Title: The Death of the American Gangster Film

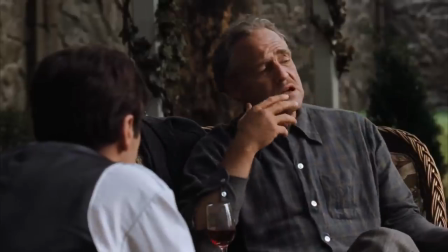But circumstances thrust him into the role of a crime boss. He didn't want this life, he inherited it, and he did the best he could with the hand he was dealt.
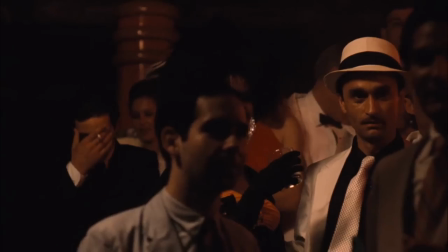Maybe his choices weren't always good, but he isn't really a bad guy. And this sense of not really being the bad guy echoes through all three of these films.
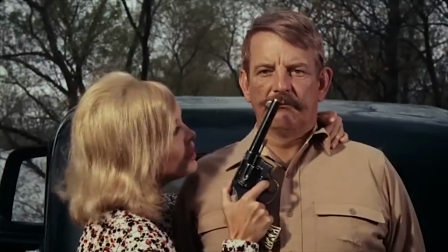Bonnie and Clyde weren't really villains. they were romantic outlaws and youthful rebels who stuck it to the man.
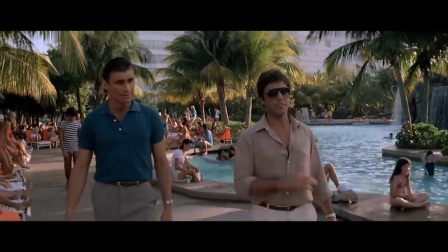Even the gleefully amoral Tony Montana demonstrates a moral compass.
You think I killed two kids and a woman?
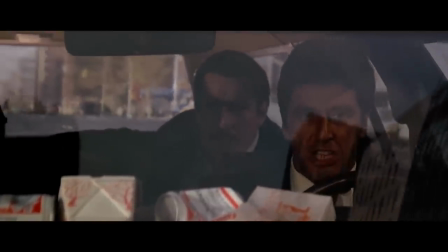Fuck that! I don't need that shit in my life.
See?
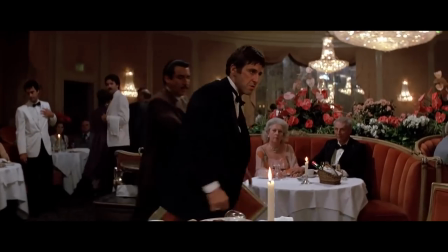He's not that bad.
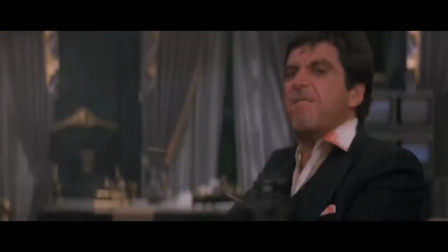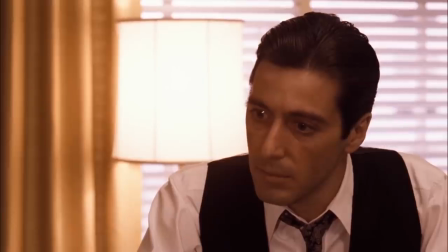So in the new Hollywood gangster film, we see the cracks in the gangster facade coming to light.
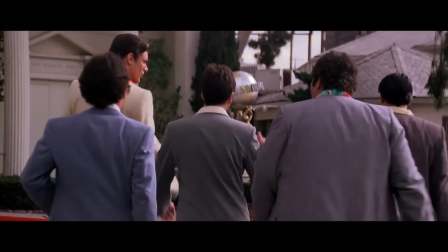But the myth is largely maintained thanks to a level of glamorization and moral integrity
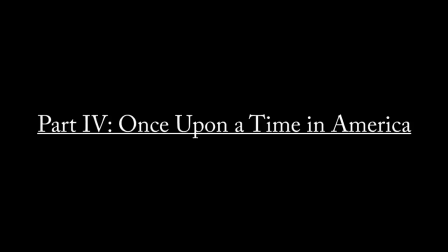Part four once upon a time in America Before Bonnie and Clyde even hit theaters Sergio Leone was
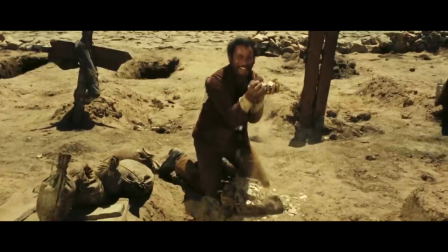conceiving once upon a time in America following the success of his dollars trilogy Leone set his sights on adapting James Gray's
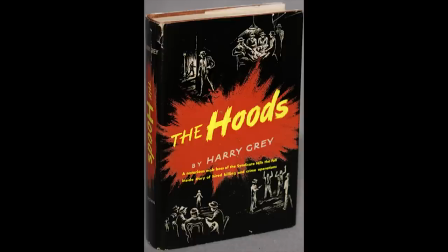true-ish account of the gangster lifestyle the hoods though described as an authentic look at the mafia during Prohibition,
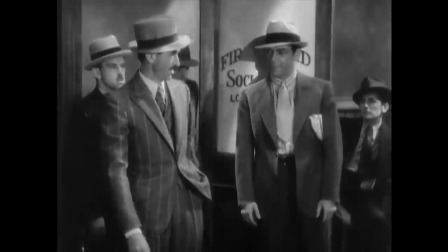Leone was struck by how much Grey's stories resembled those of the old gangster movies and saw an opportunity to comment on the tropes of the gangster film.
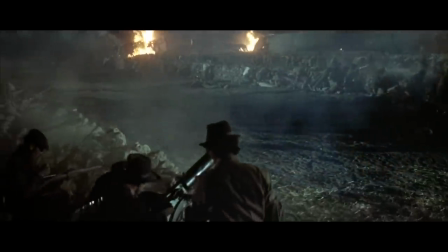Of course, Leone was not done with the western, and would be put off the hoods by Duck You Sucker, and some other western for Paramount, I don't know.
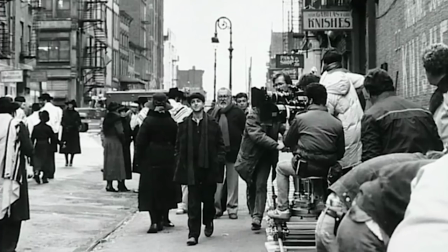Even when those projects were finished though, it took Leone more than a decade to actually bring the hoods to the screen. It was not until 1984 that Once Upon a Time in America finally hit theaters. post-Bonnie and Clyde,
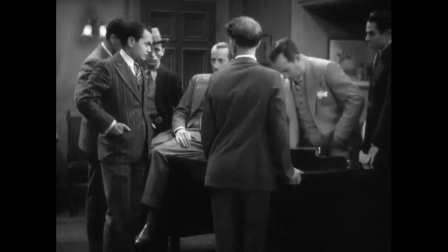post-Scarface, and post-The Godfather, and it was the very cinematic texts these movies were built on that Leone was about to destroy.
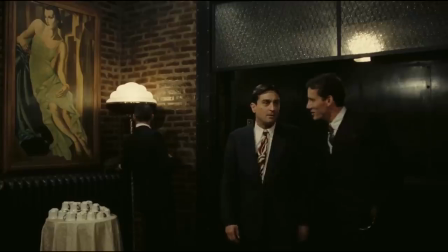On the surface, Once Upon a Time in America seems just as romanticized as the gangster films of the new Hollywood.
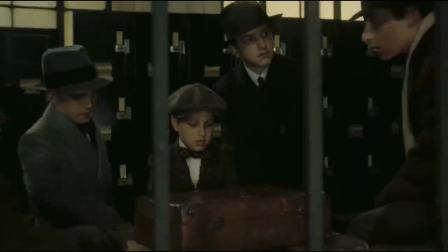The flashbacks to the character's childhood echoes the good old days framing of The Godfather Part II,
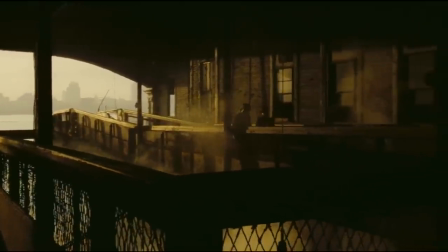with the cinematography stressing these romantic golden hues, resulting in some of the most beautiful imagery in any gangster film.
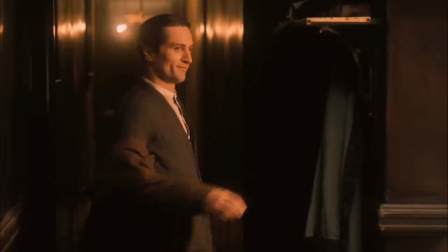Crucial too is the casting of Robert De Niro, an actor not only associated with the most noble of all movie gangsters, but also someone who exudes a certain sympathy.
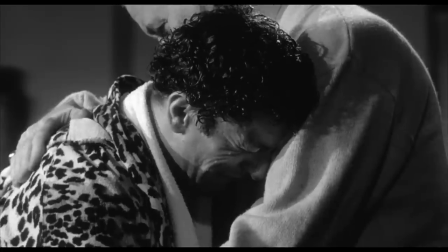Even when playing utterly despicable people, there's a vulnerability to De Niro that helps audiences latch on to him.
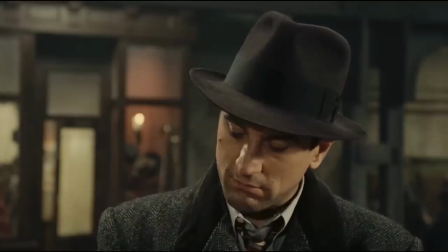At his most monstrous, he's always human. Finally, the film is wrapped in a rich and gentle score from Ennio Morricone.
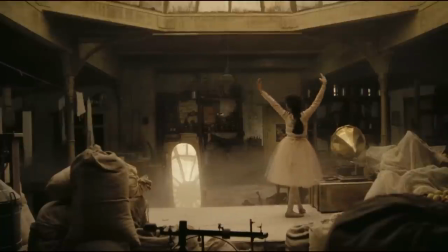The music is poetic, warm, and with a hint of romantic longing.
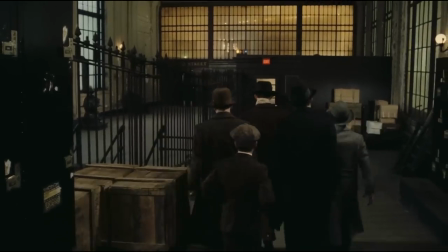Indeed, Once Upon a Time in America's presentation all suggest a deep sense of romanticism.
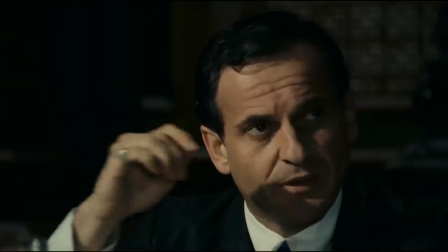But if you've seen the film, you know that something about this reading is... troubling.
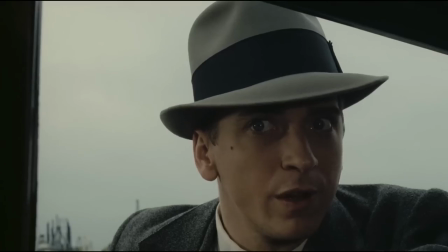No trouble.
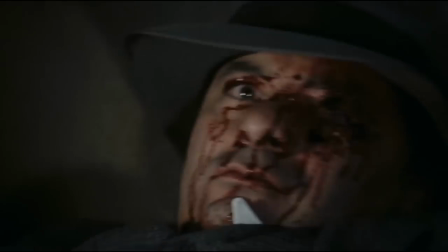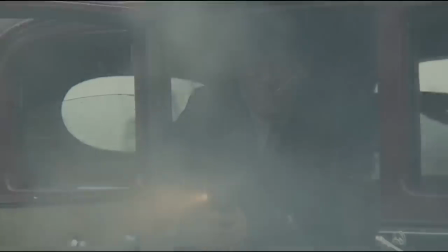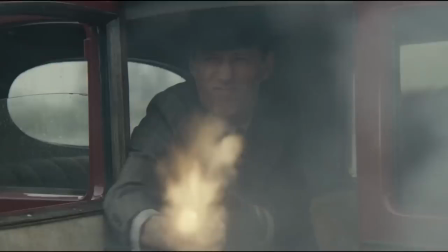There's nothing romantic about these guys.
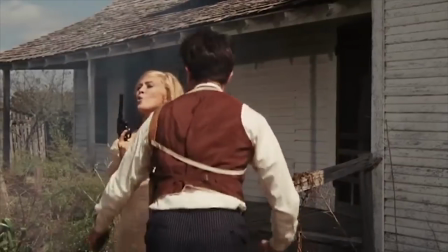The gangsters of Once Upon a Time in America are not youthful rebels, or tragic figures, or fulfilling power fantasies.
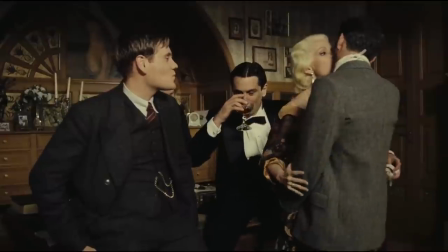They're cruel and vindictive monsters, purely concerned with their own desires, and who delight in humiliating others.
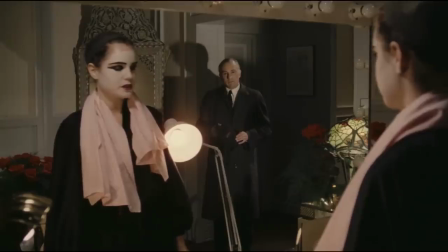And yet, for all their selfishness, their lives are repeatedly proven to be empty and unfulfilled.
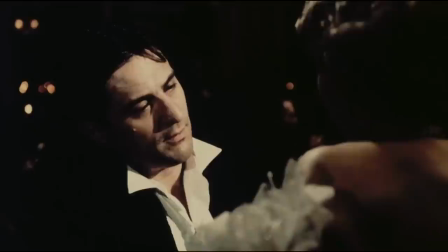In other words, these people are not good, and nothing about their lives is desirable.
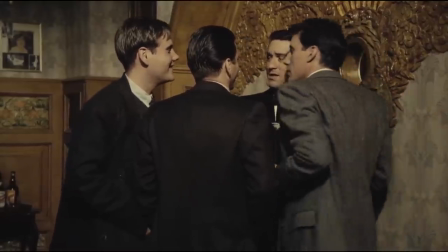The film builds these hateful characters and their stories through the major archetypes of the American gangster film,
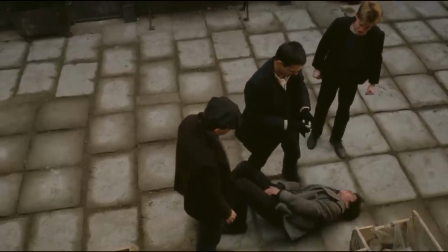but the narrative is constructed in a way which undercuts the romanticism or nobility.
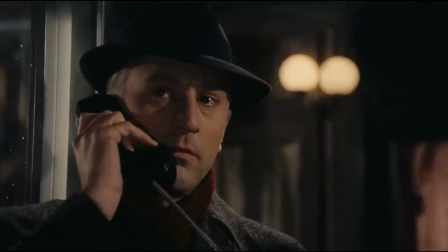Let's go through the tropes point by point. Immigrants from the lower class.
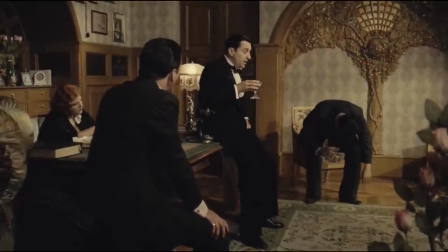The central gang in Once Upon a Time in America are Jewish immigrants we see living in ghettos as children.
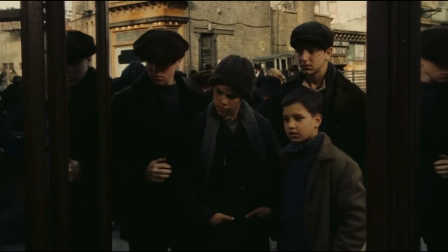So theoretically, this is the classic gangster setup, where the impoverished rise out of poverty and remake themselves as wealthy, successful, and strong.
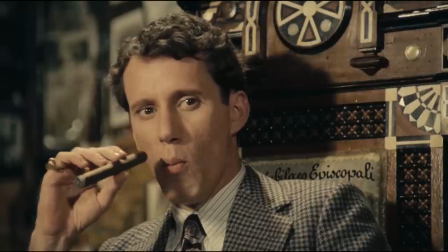Except we never actually see this rise.